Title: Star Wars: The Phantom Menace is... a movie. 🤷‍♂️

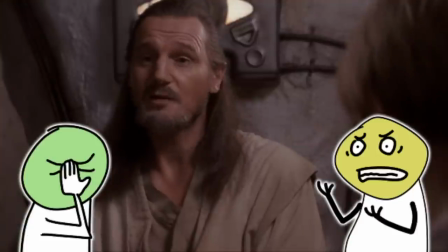713s
Good criticism.
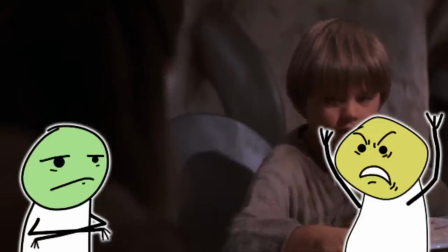714s
Why the f*** would you inject humor when you're trying to make an emotional scene about a mother and her child being enslaved.
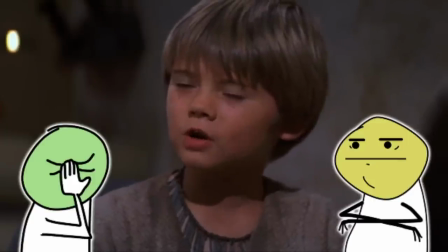724s
The tongue-grabbing apple going, excuse me, is about as bad as just having him ripping a fart.
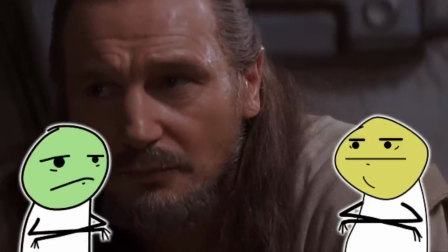730s
I just don't have the energy, but can someone please edit this Jar Jar into all the famous slavery movies?
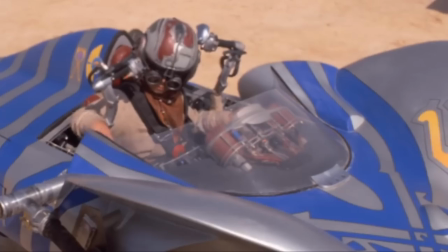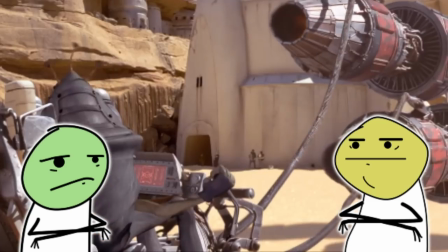744s
For me, for me personally, every moment from the first frame of the Padres sequence to the last
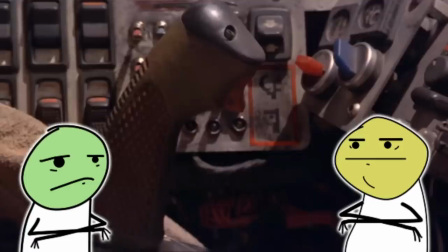752s
frame is is just pure cinematic bliss i know it looks like shit
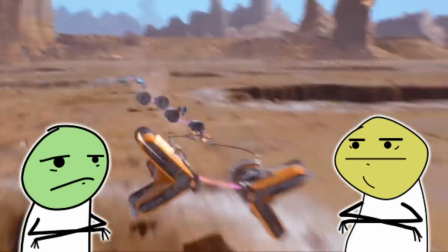758s
i i recognize that but for me this this is like one of the perfect blockbuster movie sequences of all time and one of
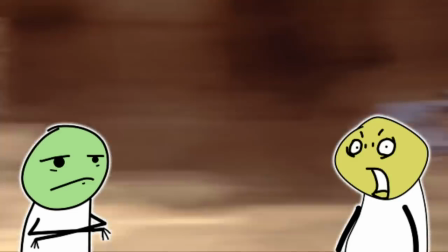765s
the best things that star wars has ever done as an action sequence it is really fun it is really exciting but i think it's because i'm of the
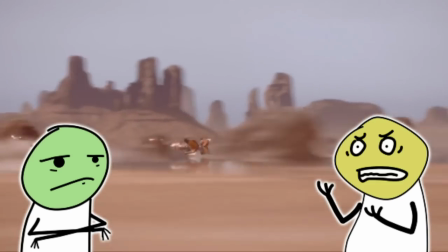774s
camp that a movie should never have a scene just for the sake of it being cool and serve no purpose of the plot to me
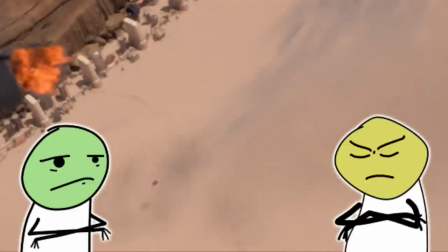782s
i feel like everything should always serve the progression of the plot first and then if you can make
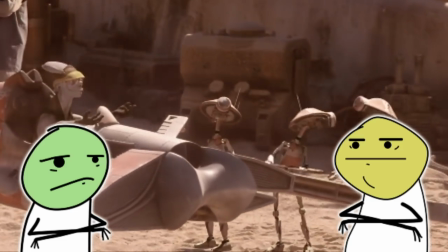788s
it cool that's great that's the cherry on top i guess what i would say is that the centerpiece
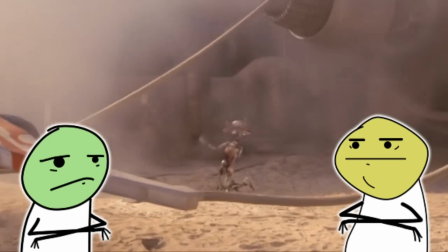795s
sequence here of the first film is the crucible for the character of anakin who has never won a race before has never finished a race before
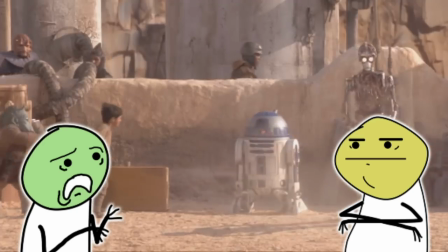803s
um and who now finds uh whether or not he knows it that his his entire existence and indeed as we know the entire fate of the universe
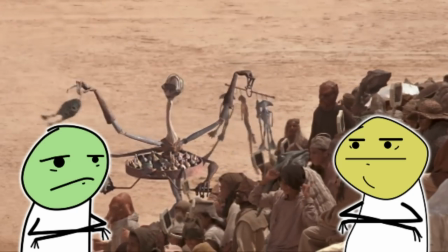811s
rests on his performance in in this one race
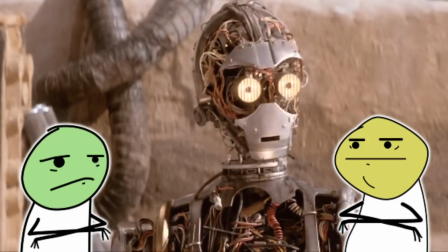816s
so on the one hand yeah i think i can agree
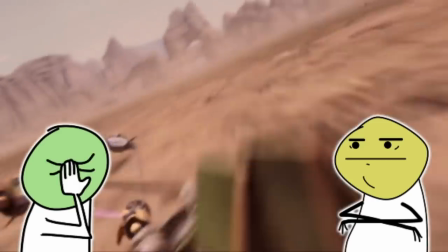821s
with you like the script didn't do a great job of setting it up but on the other hand i um
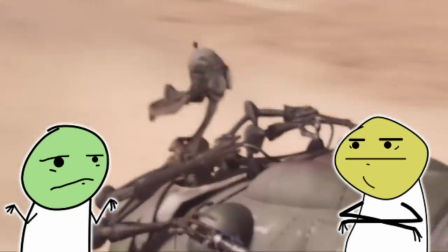825s
i think it's a test of I think it's perfectly reasonable to read the
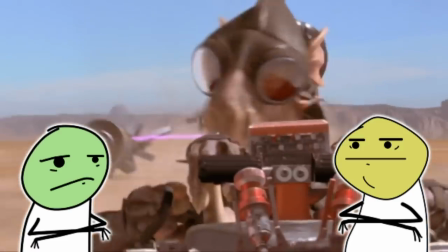831s
pod race as a test of Anakin's connection to the force. We get that lovely moment near the end when he reconnects the cable.
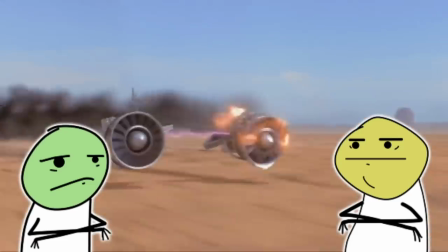839s
And we can't help but think maybe there's a little bit of force help going on in there.
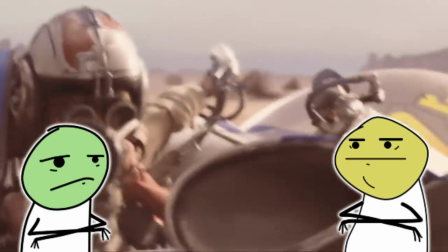847s
And I just, I mean, maybe it's just because I'm so excited about the sequence.
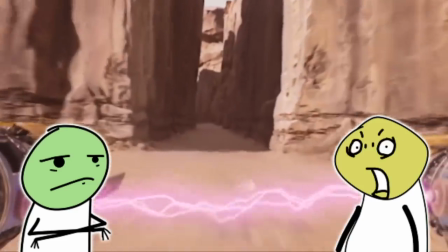853s
But I do, I felt the stakes. I think a lot of it comes down to our two different preferences sometimes.
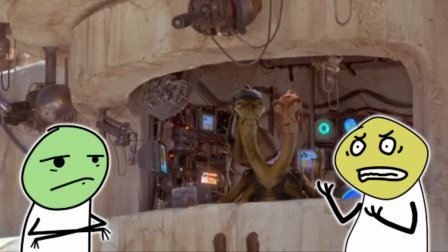861s
Like, yeah. It really irks me when movies have excessive fat that can be trimmed.
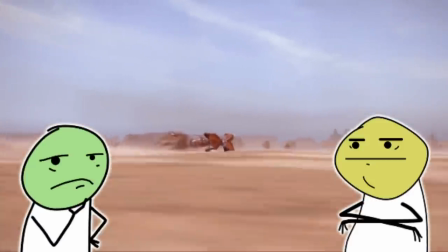868s
Yeah, whereas I just see the fat as the point in this case. The last thing I'll say about the Padre sequence is, for me,
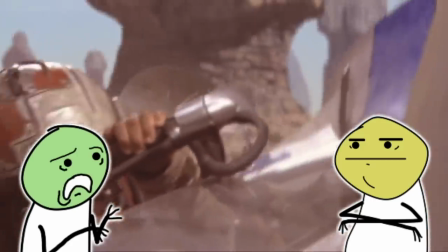876s
most blockbuster sequences, and the ability of most blockbuster directors just pales in comparison to this sequence.
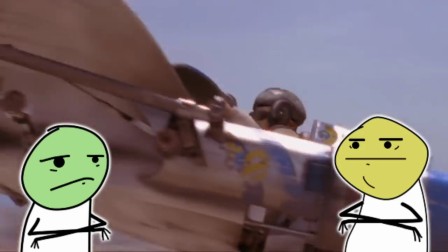883s
I find it to be, like, meticulously staged cinematic action.
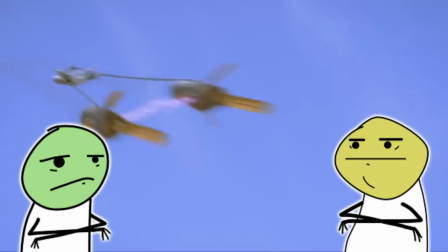890s
You know exactly what's going on and exactly the location of every single person at every single time.
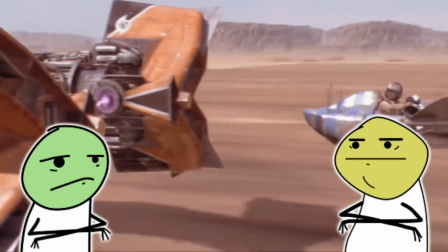896s
You understand the geography. You understand the progression of the stakes and of the race and how far Anakin is behind at each point and what the dangers are.
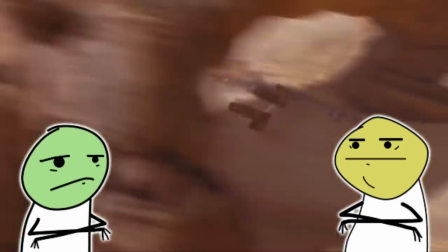905s
You learn the course over the three laps and start to anticipate and experience
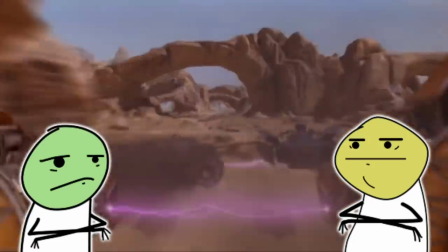910s
alongside the racers what's coming next. and then the cutting
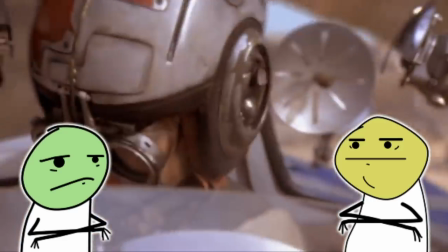914s
just the composition of the shots and the cutting I find so incredibly exciting that it's not there's nothing shaky there are no big
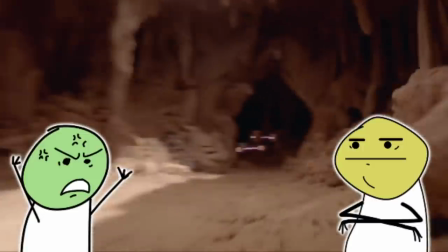924s
you know like fancy shots or where the camera swoops down or where CG allows us to there are full CG
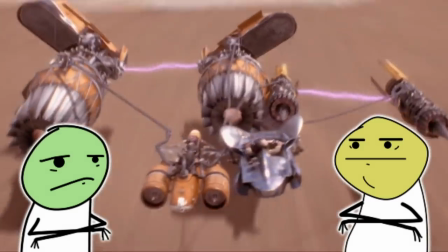933s
shots but they don't break the cinematic mold of the way the rest of the thing is composed it just to me it's just like a classically
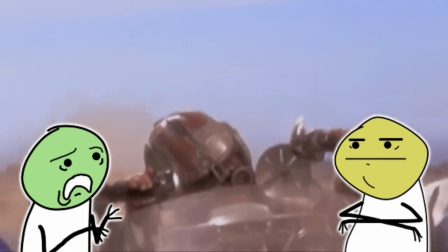942s
perfect sequence and I just don't I don't think film directors can often put something together like this anymore
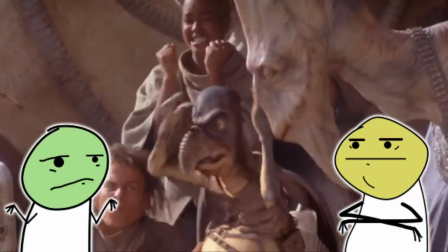952s
and that may just be me being old fashioned and film directors just don't want to put something together like this anymore and fair enough but I find this